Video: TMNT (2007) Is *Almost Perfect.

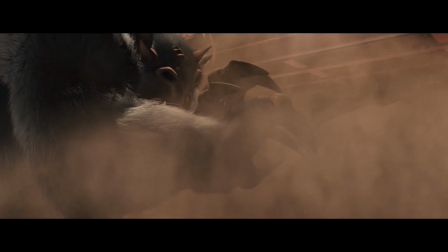But by far my favorite aspect of the scene is that the turtles get the absolute shit kicked out of them.
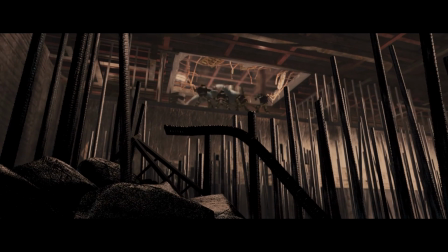The scene shows their complete lack of communication, and it's clear that the team isn't what they used to be.
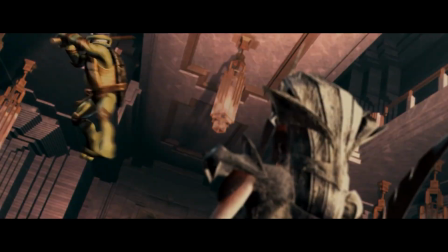When you compare this scene against the final fight later on, it shows a nice progression.
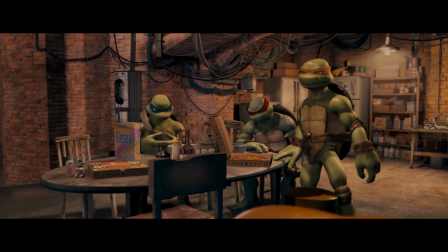Then we see the turtles the next morning, and I love the contrast between how Raph and Leo are eating cereal in this moment.
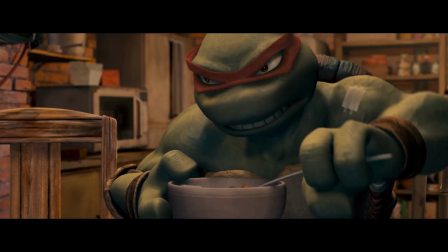Raph is straight up assaulting his bowl, and Leo is calmly eating his cereal while he death stares Raph.
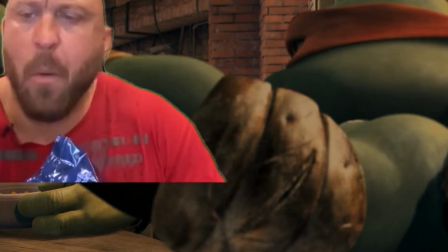Fills me with pride to see you boys together again.
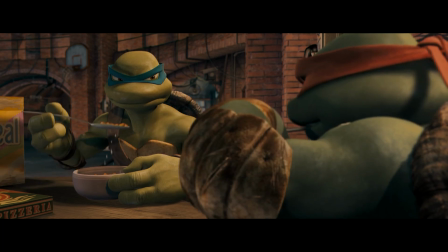They're clearly pissed at each other, but the contrast in their body language is just brilliant.
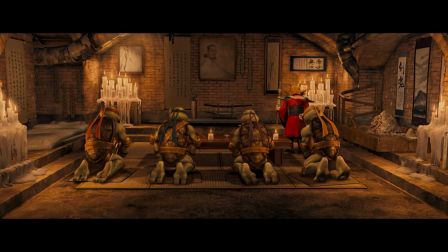They get busted for fighting when Splinter told them not to, and we get more bickering between the turtles.
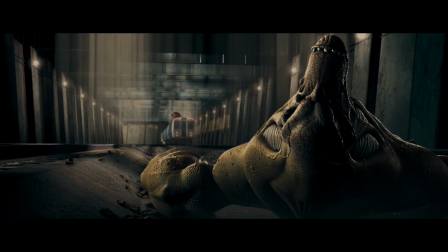And while all of this is happening, Winters and the Stone Generals keep rounding up more monsters.
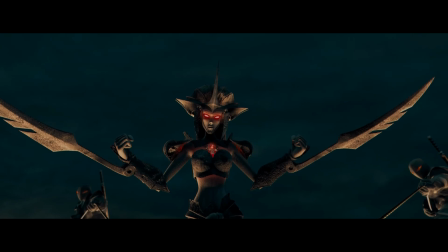Look, I know that I am almost totally ignoring the stuff with the villains in this movie, but that's just because there's nothing to talk about here.
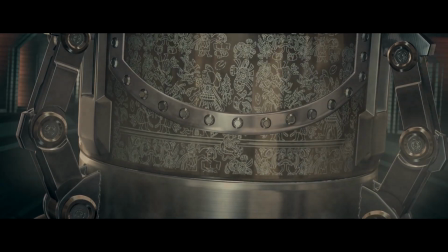I understand that it's a little unconvincing when I say that I love this movie and then totally skip over entire scenes,
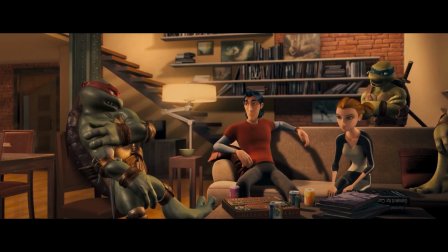but the fact is that the stuff with the turtles in this movie is so good that I have
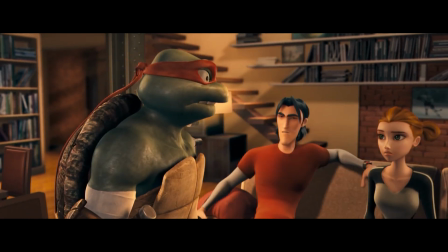no problem sitting through scenes that actually progress what little plot there is.
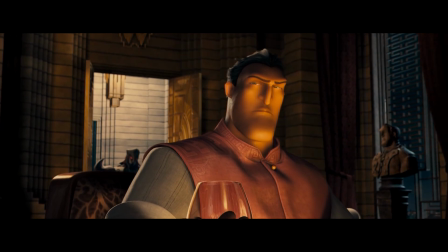I don't dislike them, but there's nothing to talk about here.
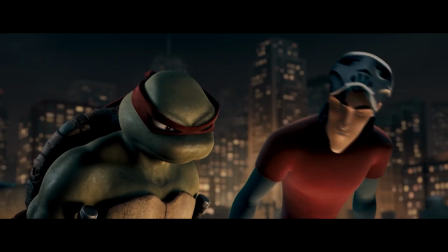Raph meets back up with Casey, they run into the Stone Fellas, Raph gasses Casey and gets a throwing star in the shell.
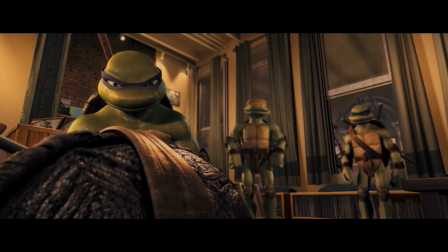The turtles show up at April and Casey's, and hey, the whole gang's back together again.
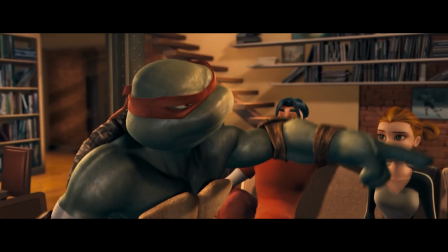It's nice seeing the whole squad together again, even if as soon as Raph starts walking again, he straight up quits the team.
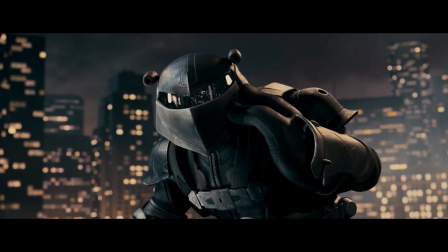He blows off some steam by going out as the Night Watcher and proceeds to get his ass kicked by a little red goblin.
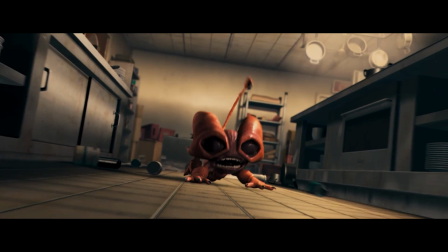He does manage to turn the fight around, and he starts beating the shit out of the little fella and scares the critter off by smoke bombing his digestive tract.
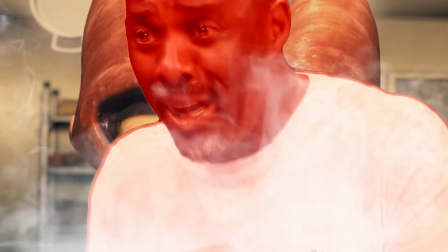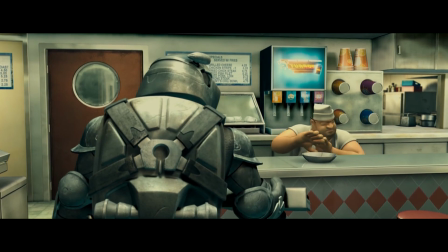Raph continues to intimidate Kevin Smith and... Woo!
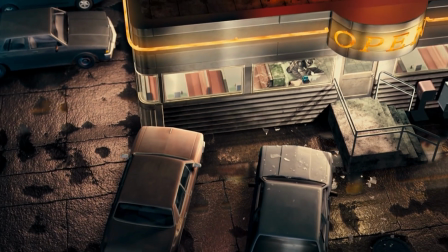Yes, baby, yes! Yes, it's happening! We're here, man! Let's go!
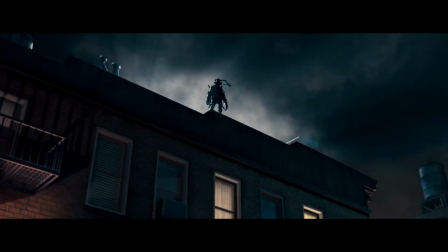TMNT 2007 is a good movie in general, but the Raph versus Leo fight is just incredible.
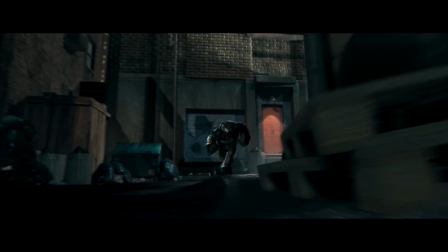From the moment that the chase starts, you just feel this reinvigorating sense of energy and movement.
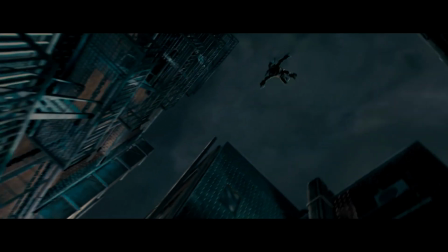We get these huge camera moves as the pair jump and tumble through the city.
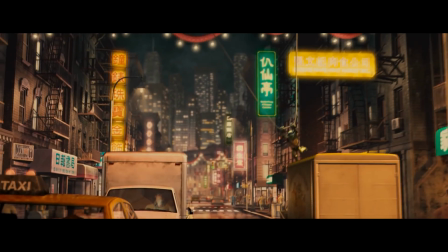There is a huge bassy score behind all of it, and the color from the neon signs on the street make the scene really pop.
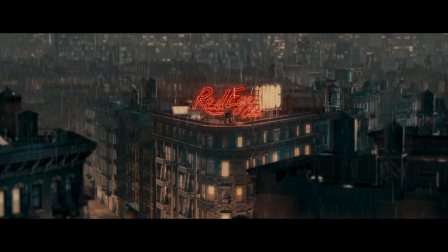But then Leo corners the Night Watcher on the roof and it just keeps getting better.
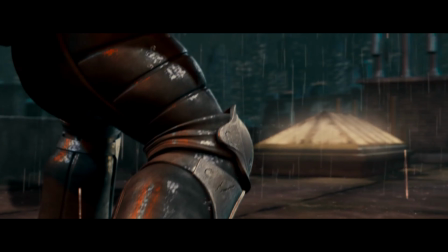It's raining, there's this beautiful red glow from the neon sign behind them lighting the scene,
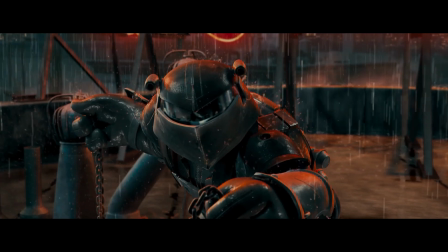and the dark moody rooftop sets the stage perfectly.
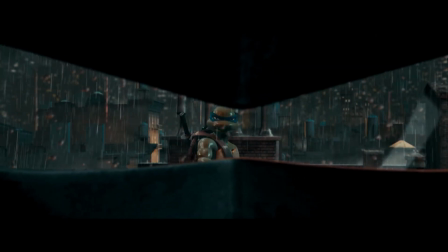What's really great about this fight is that it's a clash between the two brothers' opposing personalities.
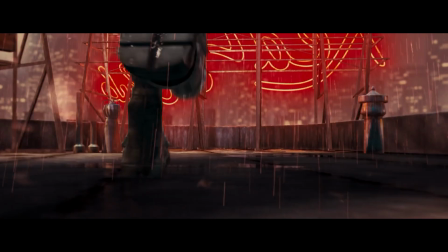Leo's desire to lead is a direct attack on Raph's desire for independence, and in this fight it all comes to a head.
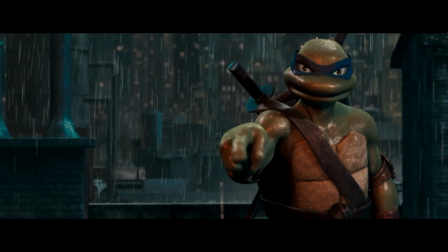I mean, mean, Leo's first instinct is to lecture this stranger that he hates for no good reason,
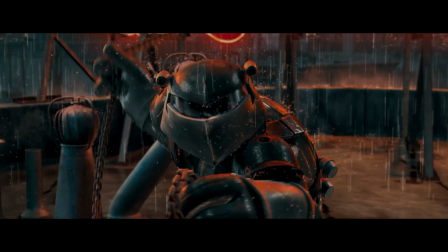and Raph's first instinct is to turn to violence.
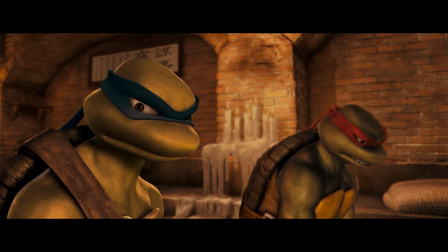It's a physical manifestation of two brothers insisting they are both right instead of accepting and embracing their differences.
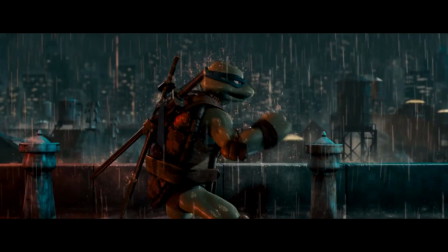The actual fight itself is breathtaking. The hand-to-hand combat is remarkably fluid.
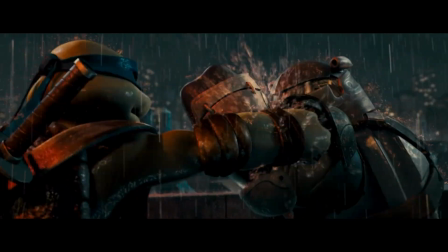The contrast between Raph's aggressive style and Leo's looser combat is a nice touch,
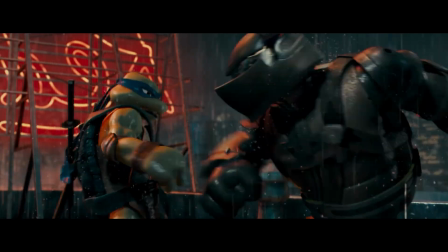and I love how Leo really gets under Raph's skin at the start of the fight.
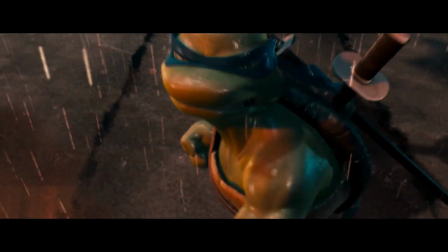Also, check out this killer uppercut.
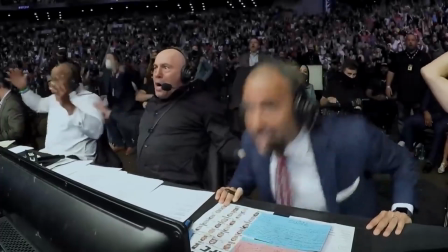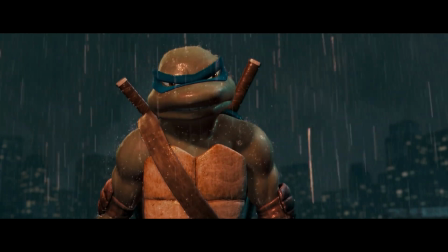Then after Leo finds out that Raph is the Night Watcher, the real truth about why the two can't stand each other comes out.
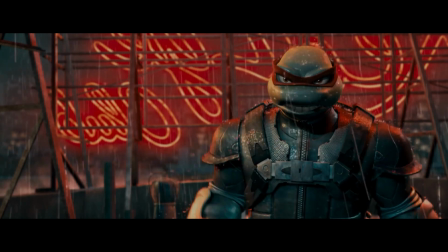Raph is clearly mad at Leo for abandoning the turtles,
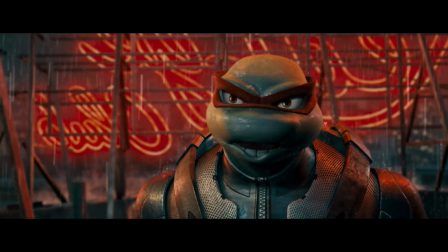and even though he doesn't outright say it, you can easily figure out that it's what he really means.